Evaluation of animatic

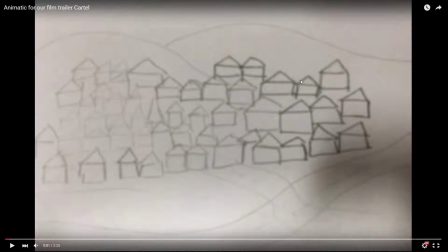0:00 This is my evaluation of our group's animatic. The pre-trailer made out of hand-drawn shots. We began the process by drawing out all the shots used in our trailer and put them into an order in which the film would then play out.
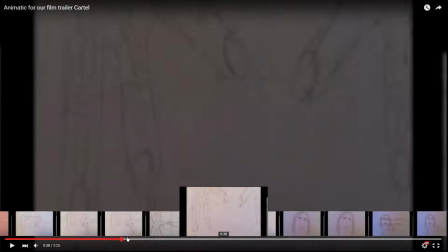0:16 This is
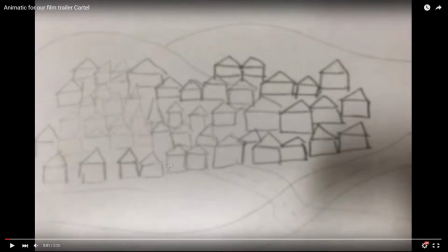0:20 the final product of that animatic, of all the shots been put together into one movie. We then went back through and put the key shots in certain places to spread out through the sequence.
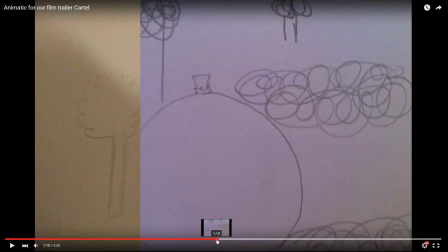0:34 So key narrative shots like the bloods on the hands and the body bag
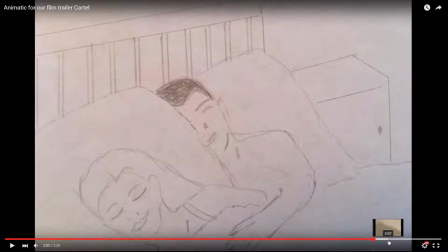0:46 and
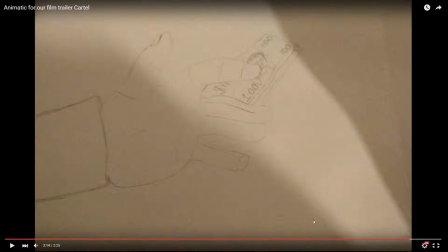0:51 money exchanging, which was a big plot point in our original idea.
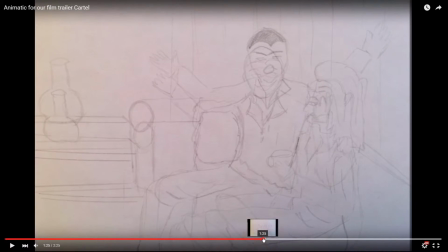0:56 And shots like this, like the mirror and the lipstick and
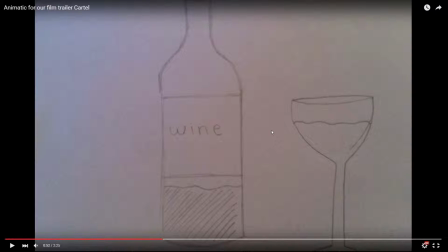1:05 shots of the gun and stuff and shots of wine are just filler shots, and this makes the audience obviously want to watch the film more, and it doesn't give everything away. I think we have a clear set of strengths and weaknesses with our animatic.
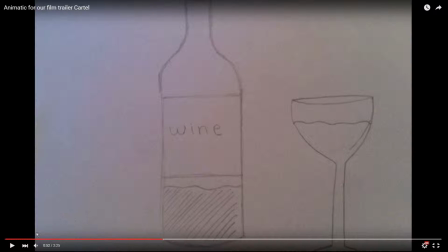1:21 Obviously it's the first time we did it, so it was a first for all.
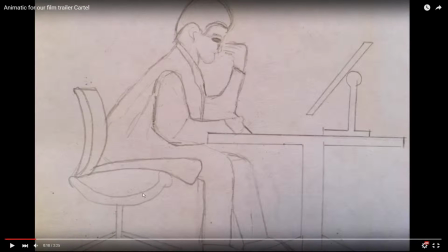1:27 We didn't really know what we were doing, and we didn't really understand why, but we soon learned that. So the strength of our animatic, our first clear strength that I feel benefited the overall sequence was the cinematography used in the drawings.
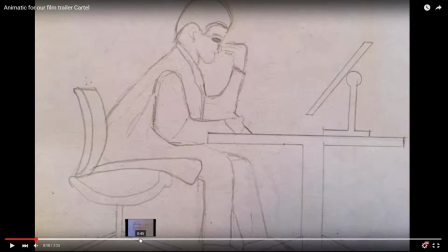1:44 We go from close-ups of the hands, of the bloody hands that you saw earlier.
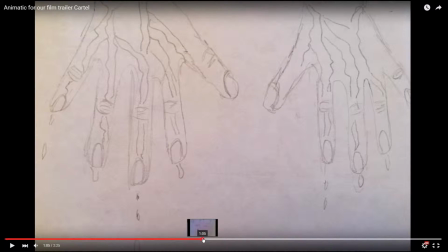1:52 So this shot of the bloody hands, and then we go to establishing shots where we get a lovely shot of
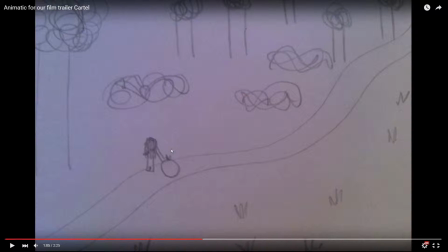2:00 the scenery in the garden with the smallest object, which is the focus point. These were effectively placed to help the building of the narrative from the rage on Johnny's face to the body in the bag in the park.
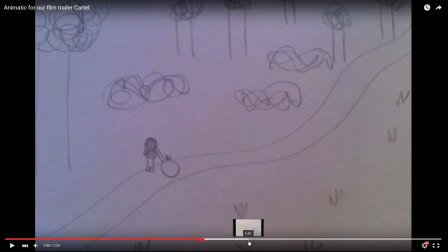2:18 So we go from different set of emotions.
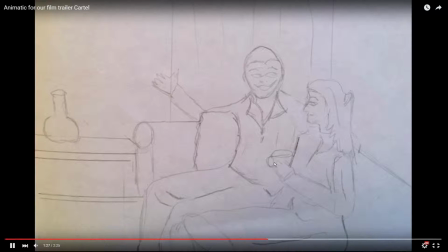2:21 We get Johnny, where Johnny is annoyed with his wife, and this shows the rage
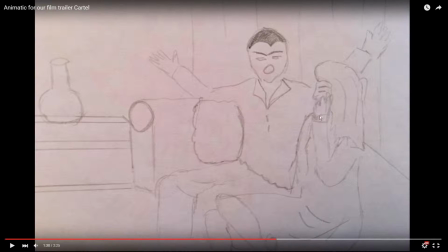2:33 conveyed through use of invisible cut,
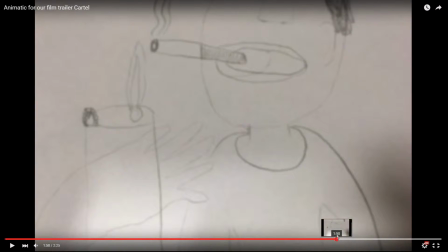2:39 and then all the way to different shots such as the man smoking
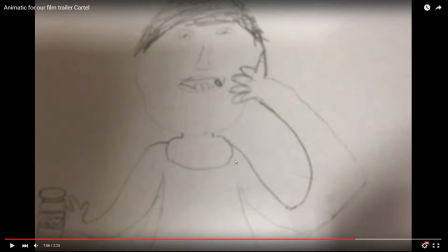2:48 and Johnny taking pills, which shows the different variation in the film and intrigues the audience more. My second strength was the music used. I feel it's a prime example of parallel sound as opposed to contrapuntal.
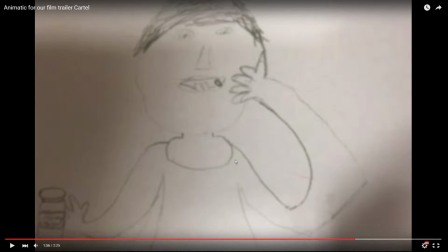3:02 We also, near the end, made the sound bridges connect with the changing of images, which emphasises certain scenes on the spectator, and I feel this would be a benefit to us in the long run.
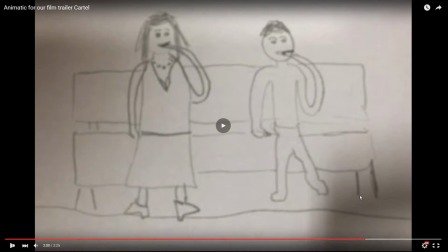3:14 So, a lot of shots
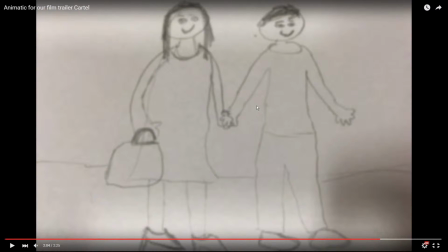3:18 like that one there, they change on the bass drop, like the dong, like the rhythm that comes with the film, and I feel that this would really help us in the long run of making our next film,
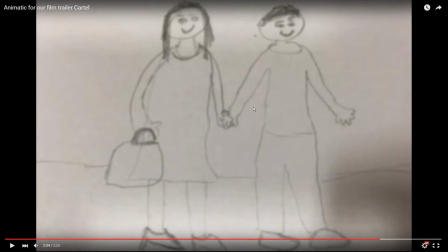3:32 because it's a general convention that a lot of trailers use, either at the beginning or the end, to keep the audience paced, up pace with the trailer. I feel, now moving to our weaknesses, I feel that one of our biggest flaws in the animatic was the narrative itself.
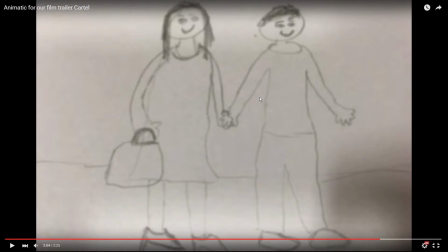3:51 It didn't flow, and it is very hard to follow without having prior knowledge to the actual piece. Obviously now we have changed the narrative to a more simpler design, unlike the plot, which is a little more complex.
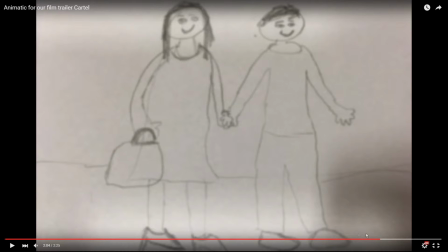4:05 This whole plot that we designed was a much complex interweaving with different deals, and it had drug money, and it had the changing of an affair with the femme fatale.
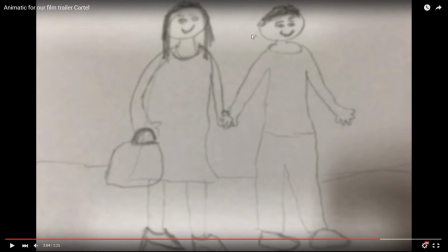4:22 It was a lot to put into one trailer, into one story, and so we dulled it down to a more simplistic design, with the woman being the overall villain.
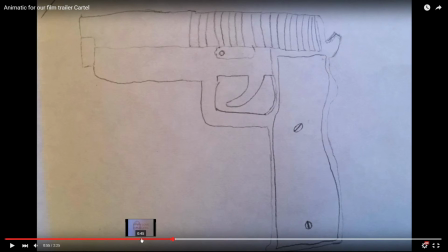4:38 And our second weakness, I feel, was the titling used.
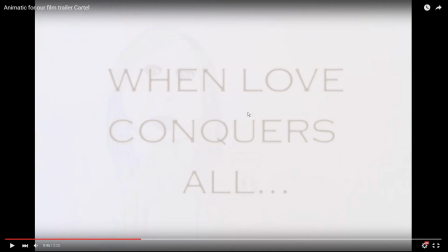4:44 Not the actual text itself. When love conquers all, that could also be, that's a generalised convention leading on to the next part of the trailer, but I feel the titling was a weakness as it doesn't look like noir titles,
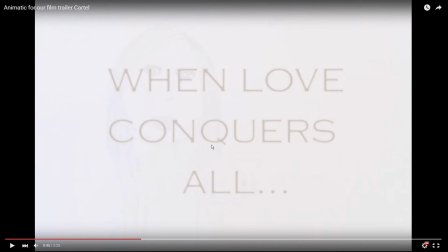5:00 and they also stand out too much, distracting the spectator's view towards the scene and upon the titles themselves. For our main project, we'll be using a lot more simpler version and not as bold. And that is my overview of our animatic.
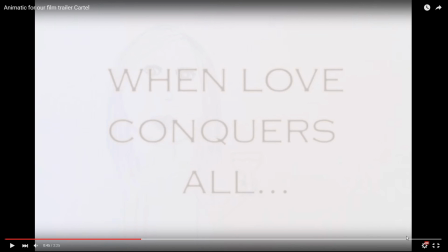5:14 I feel the animatic was very useful and really did help towards our end project and end goal.